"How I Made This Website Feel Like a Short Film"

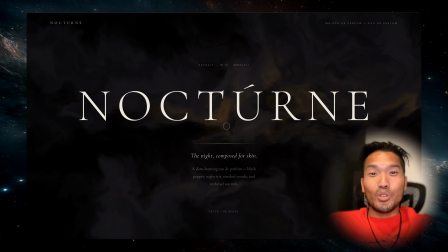Alright, so in this video, I want to show you how this whole cinematic scrolling thing was built. It's a landing page for a fictional perfume brand I call Nocturne. So yeah, this is a French word.
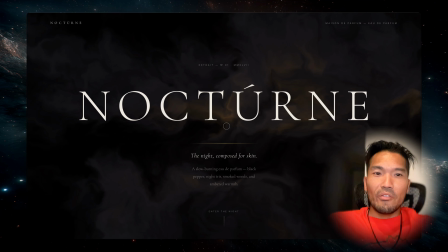And the idea behind this was to make scrolling feel less like a website and more like watching a short film. Now, before I scroll through it, let me quickly tell you where it came from.
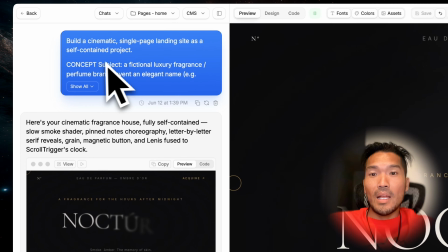The whole thing actually started as one small detailed prompt.
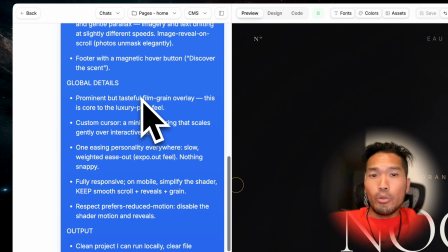And my first version was pretty basic, just about 4 sections.
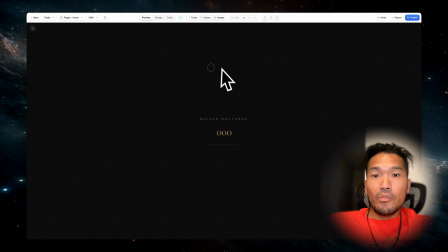And I generated in 4 completely different themes to see which one clicked the best.
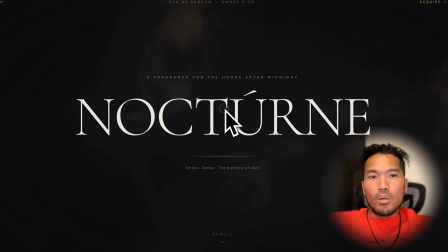And this fragrance one stood out to me. So that's the one I kept polishing into what you're gonna see now.
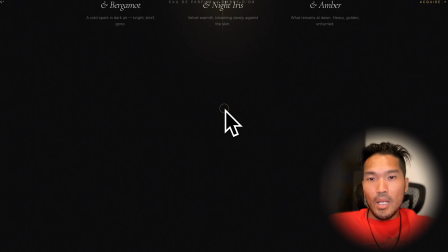I'll throw that original prompt up on the screen. And the main thing to notice is the backbone. Lenis, GSAP, and ScrollTrigger. That's the engine the whole thing is built on.
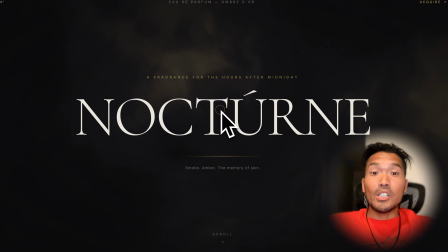So let me just walk you through it section by section, and as we go, I'll point out the technique behind each part.
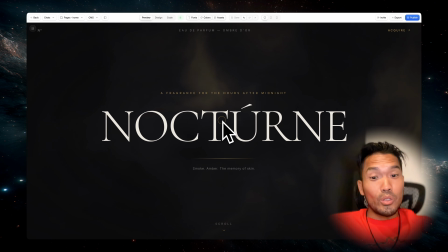Nothing too technical, I just want you to get the ideas. So let's begin.
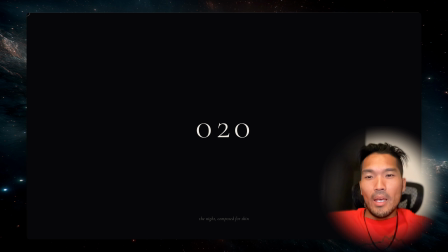So right on load, you'll get this loader, a counter ticking from 0 to 100, and then the whole thing lifts away like a curtain.
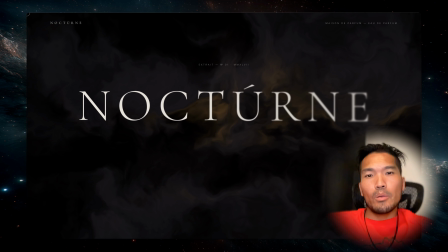And then the name doesn't just appear, it resolves out of a blur, one letter at a time. And the way it works, there's a little tool called split text. It's a GSAP plugin, and all it does is take a line of text and wrap every single letter in its own element.
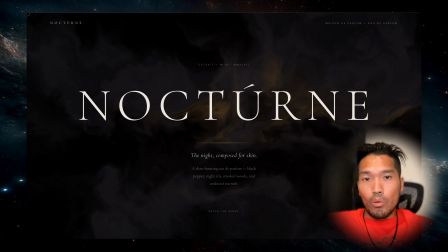When each letter is its own thing, you can animate them separately. So I start them blurry, lowered, and invisible, and bring them up sharp with a tiny stagger. And the smoke behind everything, that's not a video or a GIF, it's a shader.
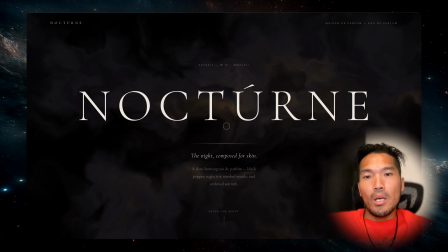Basically, a tiny program running on your graphics card that draws that smoke pixel by pixel live every frame. That's why it actually drifts and reacts instead of just looping. Now, watch what happens as I scroll down.
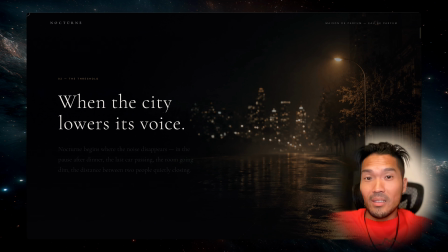The second I reach the next section, it kind of locks into place. The section pins itself and holds while the animation plays out. So you're not just sliding past it, you're held inside the moment. And here's the thing I want you to notice.
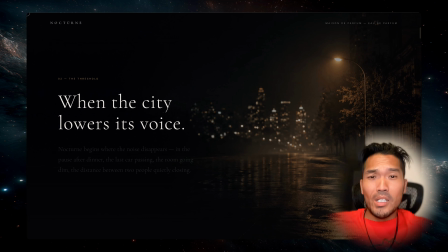This section is basically just one image and a couple of lines of text. That's it. But instead of feeling flat and static, all this little effect elevated into something that feels expensive. As you read the line, the photo blurs and the word lights up one at a time, following your scroll.
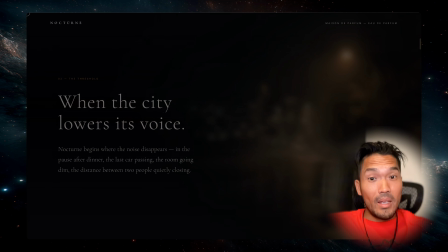And then at the very end,
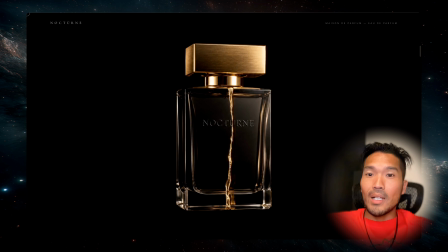the image splits down the middle and parts like two doors with a gold seam glowing into the gap. And that will reveal the bottle behind it. Next up is the bottle, and honestly, this is probably my favorite part.
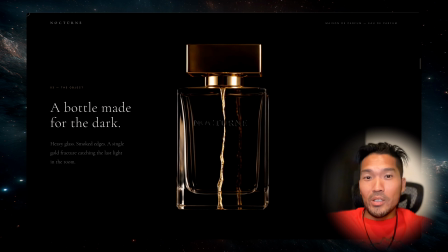That rotation is a video, but I'm driving it with a scroll. Now, here's what most people will get wrong.
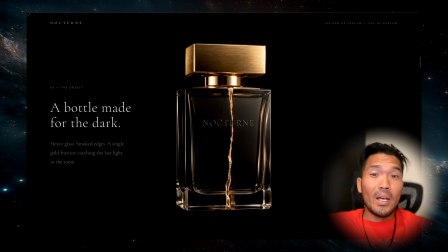If you just take a normal MP4 and tie it to your scroll, it looks broken. It stutters and freezes. And here's why. A normal video is built to play straight through, not to jump around.
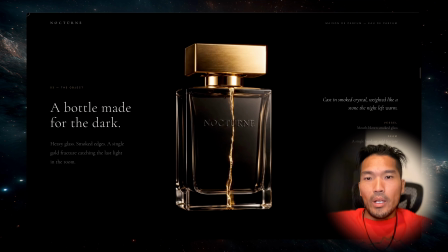So to keep the file small, it only saves a few complete frames, and all the frames in between just store what changed from the one before. So when you try to jump straight to one exact moment, which is basically what scrolling does, it can't land there.
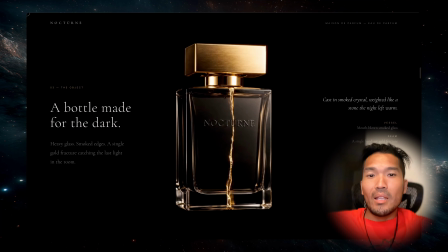It snaps to the nearest complete frame instead, and that's the stutter you're seeing.
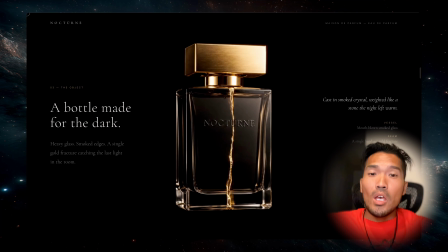So the fix is to re-encode the video so that every single frame is a complete picture. And that's easier than it sounds. You run it through a free tool called FFmpeg,
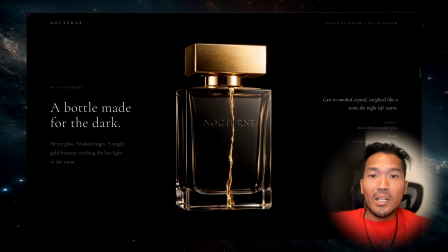which is just a command line video converter with a setting that forces every frame to be a full keyframe. People call it all interrupt. It makes the file a little bit bigger, but now you can jump to any exact frame instantly.
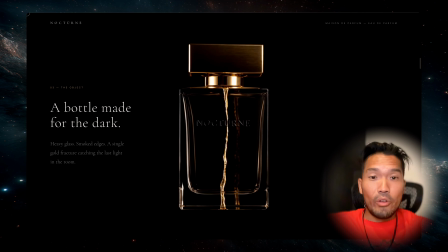So every scroll position has its own frame, and the rotation stays nice and smooth.
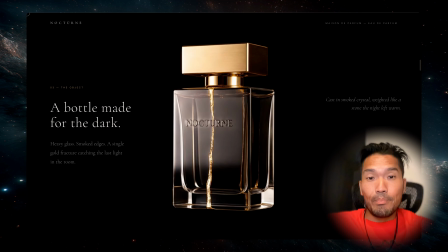And here's a side note on how I even made this clip. I generated the bottle as a still image first.
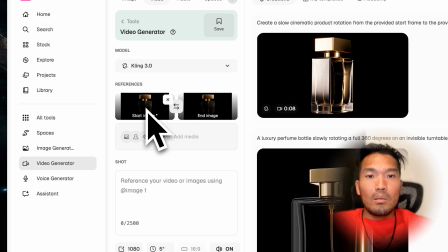Then I used an image to video tool with a start frame and an end frame to create the rotation.
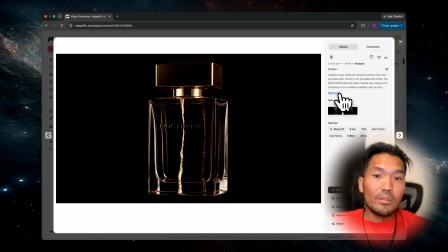And one more small detail that really matters. The video has a dark background.
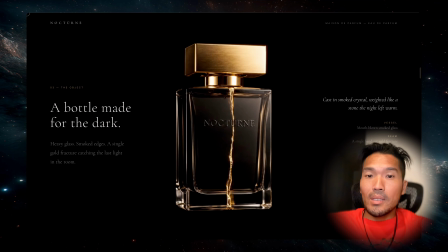If I left the smoke showing behind it, you would literally see a black rectangle sitting on top of the moving smoke. And that looks cheap. So for just this section, I switched the background to solid black that matches the video background.
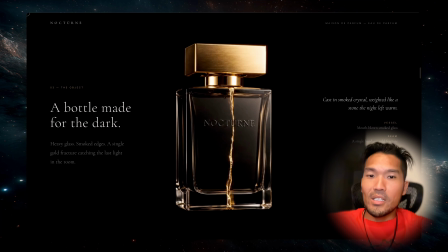And now the bottle just floats with no edges. It's a small detail, but a big difference.
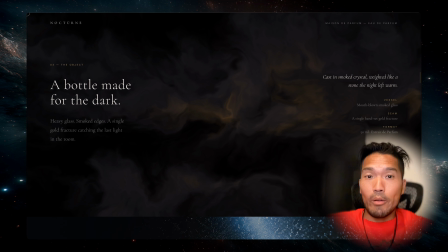Then we get into the three notes of the fragrance: top, heart, and base.
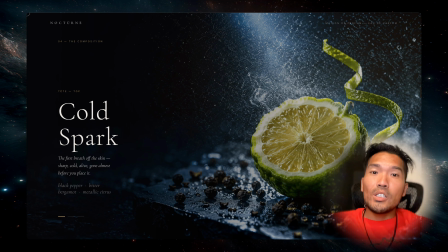And instead of ingredient photos, each note is its own full screen scene. The way the crossfade works under the hood is pretty simple.
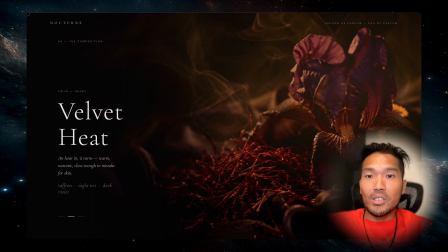All three scenes are stacked on top of each other, and I'm just controlling the opacity based on your scroll position,
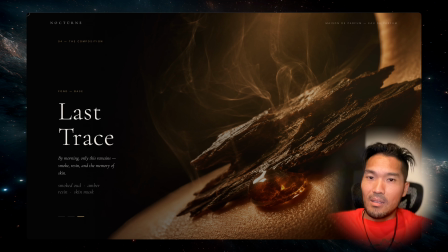fading one out while the next fades in. But here's a trick that makes it more intentional. So instead of a straight constant fade, each scene holds at full for a second before it starts switching.
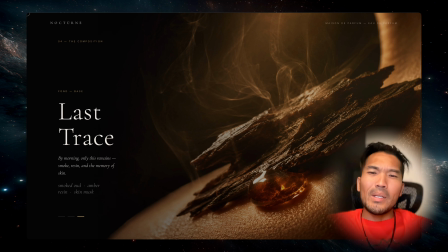So there's a little delay. That means if you scroll really fast, you can catch two scenes blurred together. It always resolves to one clean image first. This one's the ritual, applied once, remembered slowly.
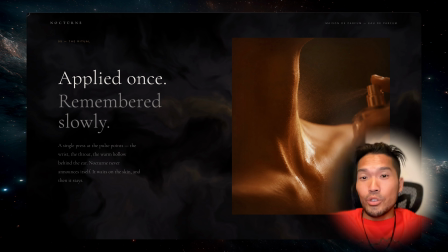The layout is split, words on the left, a tall image on the right. And watch the image. It doesn't just fade in, it opens up from nothing. It starts as a thin line in the middle and expands outward to full height, like it's developing in front of you.
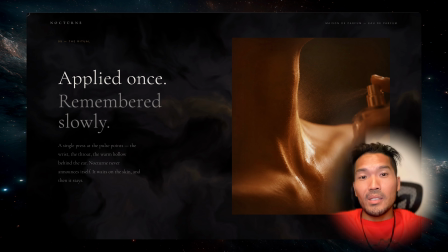That's done by animating the clip, basically a mask that I open up as you scroll.
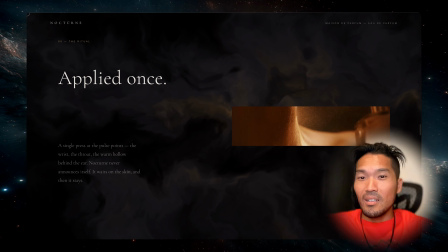And the words play along too. Applied once snaps in, but remembered slowly, literally resolved slowly,
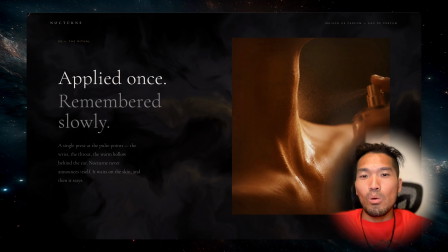fading up over a longer scroll so the text is doing what it says. And there's one more little touch. You'll see a bit of sand vapor drifting up of the skin.
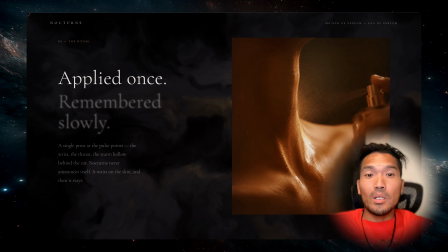And that's actually just a couple of soft blurry shapes that floats upward and fade out on a loop, blended over the image. It's pure CSS, no video, but it gives the whole thing that subtle living feel.
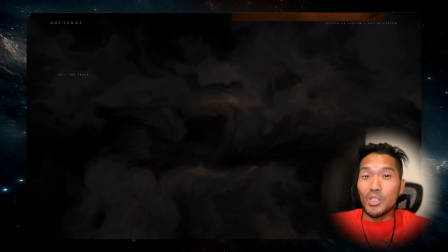Now it goes really quiet. This is the trace. What's left after you're gone? Almost the whole screen is empty, and that's on purpose.
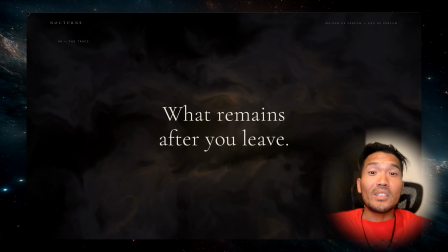The line shows up, holds for a second, and then it falls apart. Every letter drifts off in its own direction, getting blurrier and fading out, like the sun dissipating into the air. It's the same letter splitting idea from the hero, but completely reversed.
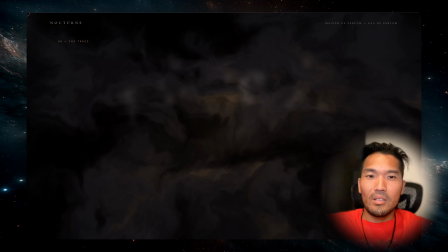Instead of assembling, it scatters. And all that's left behind is the bare smoke. Then, the limited release, the scarcity moment.
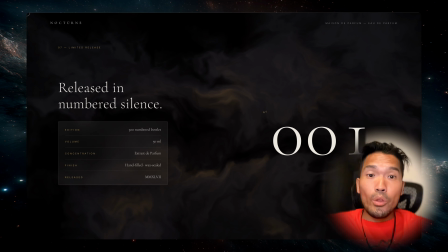You get this huge number ticking up from 1 to 300 as you scroll, which is the size of the edition.